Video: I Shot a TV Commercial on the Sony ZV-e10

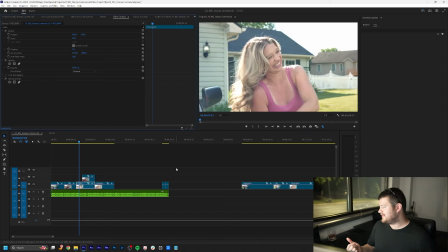[24:45]
It makes it look like it's a completely different scene, even though it's literally the same shot as Tim here.
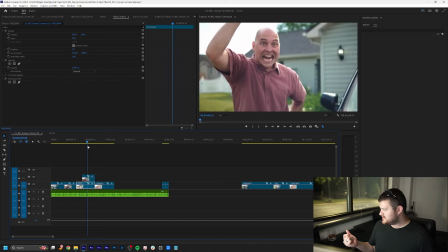[24:52]
But with that flip, it makes it look like it's almost a different location entirely. So kind of works out there.
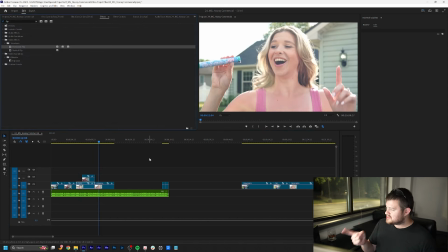[24:58]
Now, when we switch back to the Mentos,
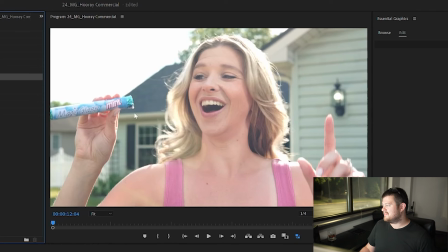[25:01]
we aren't able to do that because we've got to have the Magic Glass logo reading correctly.
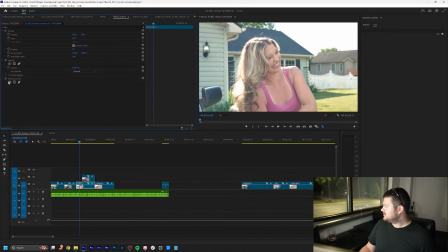[25:08]
What I might actually do, let's give this a shot.
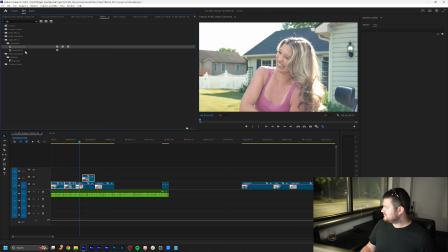[25:12]
We might try flipping all of Tim's rather than hers.
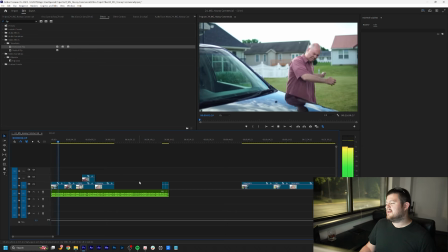[25:20]
I kind of like that.
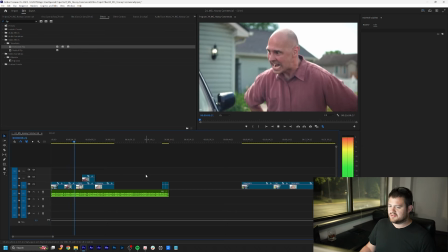Yeah, so then this needs to get, oh no, it is flipped correctly, so. Yeah, I kind of like that.
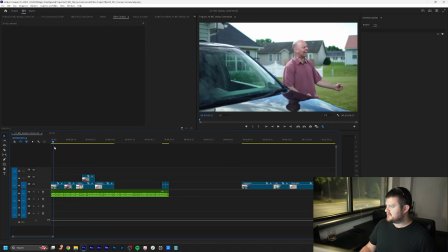[25:37]
I think that's what we're gonna do. I think we're gonna flip all of Tim's and leave hers alone, and I think that ends up looking great. The B-roll section didn't take long at all since I already had all the good shots pulled out on the timeline, so then it was just on to VFX.
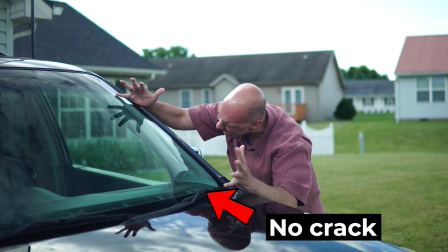[25:52]
The first thing that I needed to do was actually make the windshield on the car have a crack in it since we used a perfectly fine windshield for the shoot. The client had actually specifically requested this as part of the cheesy 90s commercial vibe that we were going for, that the crack wouldn't look 100% real and that would have that kind of surreal, larger than life look to it.
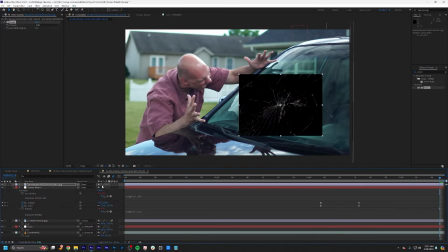[26:11]
So I motion tracked the scene, grabbed a stock broken glass asset, masked it, did a little color correction, and dropped it onto the windshield.
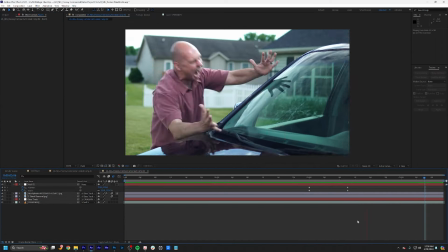[26:17]
Then I added a little post-camera movement to transition from the start of the clip, focusing on Tim, to the second half that emphasizes the windshield.
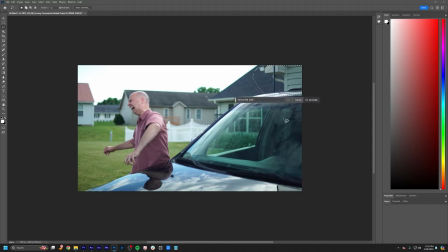[26:25]
I also had to remove the edge of one of my C-stands from the frame, which I did by just exporting the layer as a JPEG and using Photoshop's AI to generate a clean plate.
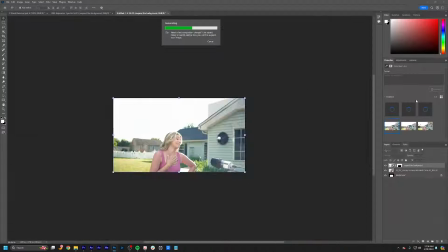[26:33]
Then I tracked it back into the scene and called it a day. I wrapped things up with a quick split screen of the two actors and a crash zoom into the freeze frame at the end of the video.
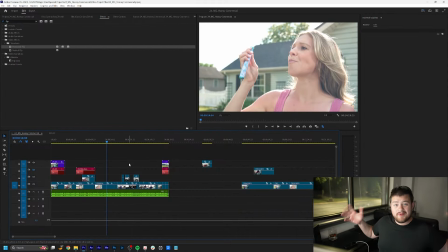[26:41]
All right, so we're pretty much done at this point. Now we're just gonna color correct, maybe do a light grade, probably not gonna grade this one, probably just gonna do a color correction and then render it out and it's done.
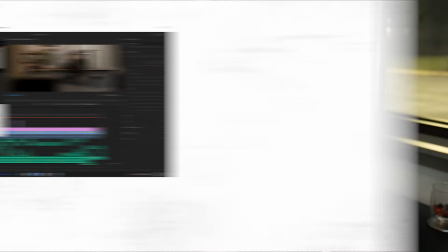[26:52]
Now, I'm not gonna go too in depth on color correction in this video because I've already got a whole other tutorial on color correction and color grading in Premiere Pro.
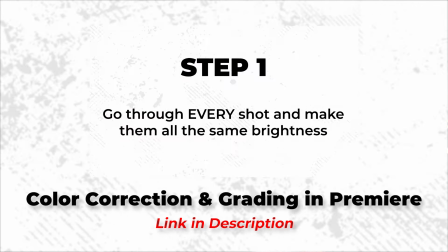[27:00]
It's like a 15-minute tutorial and it's super in depth and it's step by step. So if you want some direction on color correction and grading, go ahead and check out that video. I'll make sure it's linked in the description. But other than that, I'm gonna wrap up this commercial with some color.
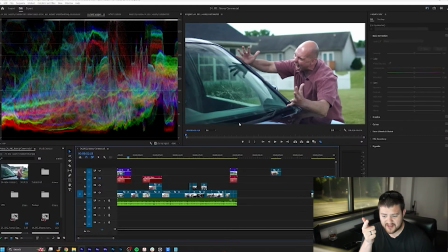[27:14]
So you will notice that this first shot here is quite a bit more blue than the rest of this shot. So this shot's pretty warm and this one's pretty blue. The reason for that is that I used a polarizer on the camera when I was doing this shot because I wanted to clear up all the reflections on the car windshield here.
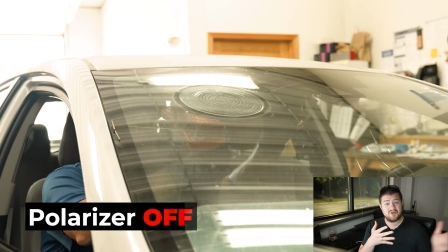[27:33]
Basically, a polarizer just is able to cut through the reflections on the glass like this.
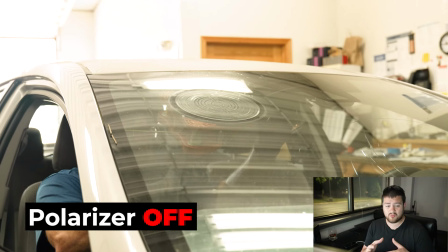[27:39]
Hopefully I've got a before and after that I can show you with the polarizer versus without the polarizer.
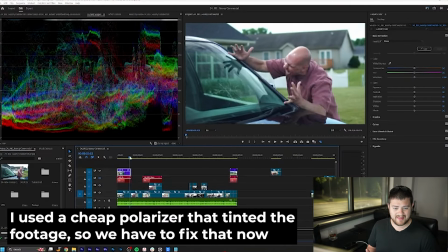[27:44]
So when we color correct, we are gonna have to add a little bit of that back in, which is really easy just with our temperature slider.
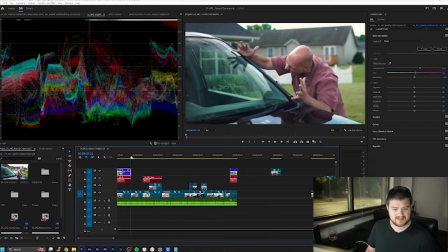[27:51]
We're just gonna slide that up a little bit, add a little bit of magenta into it, and we're real close to matching our other shot here.
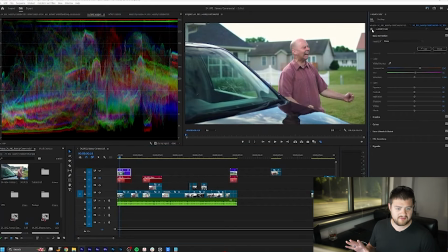[27:59]
So you can see now, before just the raw footage with a little color added back into it, and it really helps it out. Of the whole commercial, this is definitely what takes away from the professional look the most. This off-color look doesn't have anything to do with the ZV-E10 though, and has everything to do with the cheap polarizer that I use to clear up the reflections in the windshield. All right, it is officially finished, 1:37 in the morning. I'm gonna write a quick email, schedule it out to go to the client first thing in the morning, and then get some sleep so I can get ready to get started on the next project tomorrow. The next morning, I woke up to an email from the client saying, and I quote, "Let's make it bat crazy. Challenge accepted."
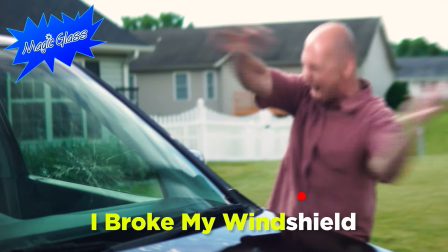[28:44] Hit it. Hooray! I broke my windshield. This day couldn't get any better.
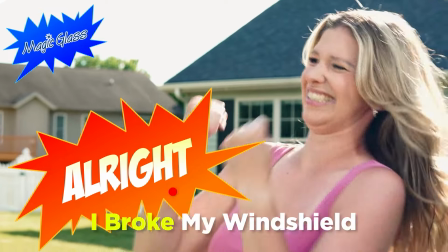[28:52] Alright, I broke my windshield.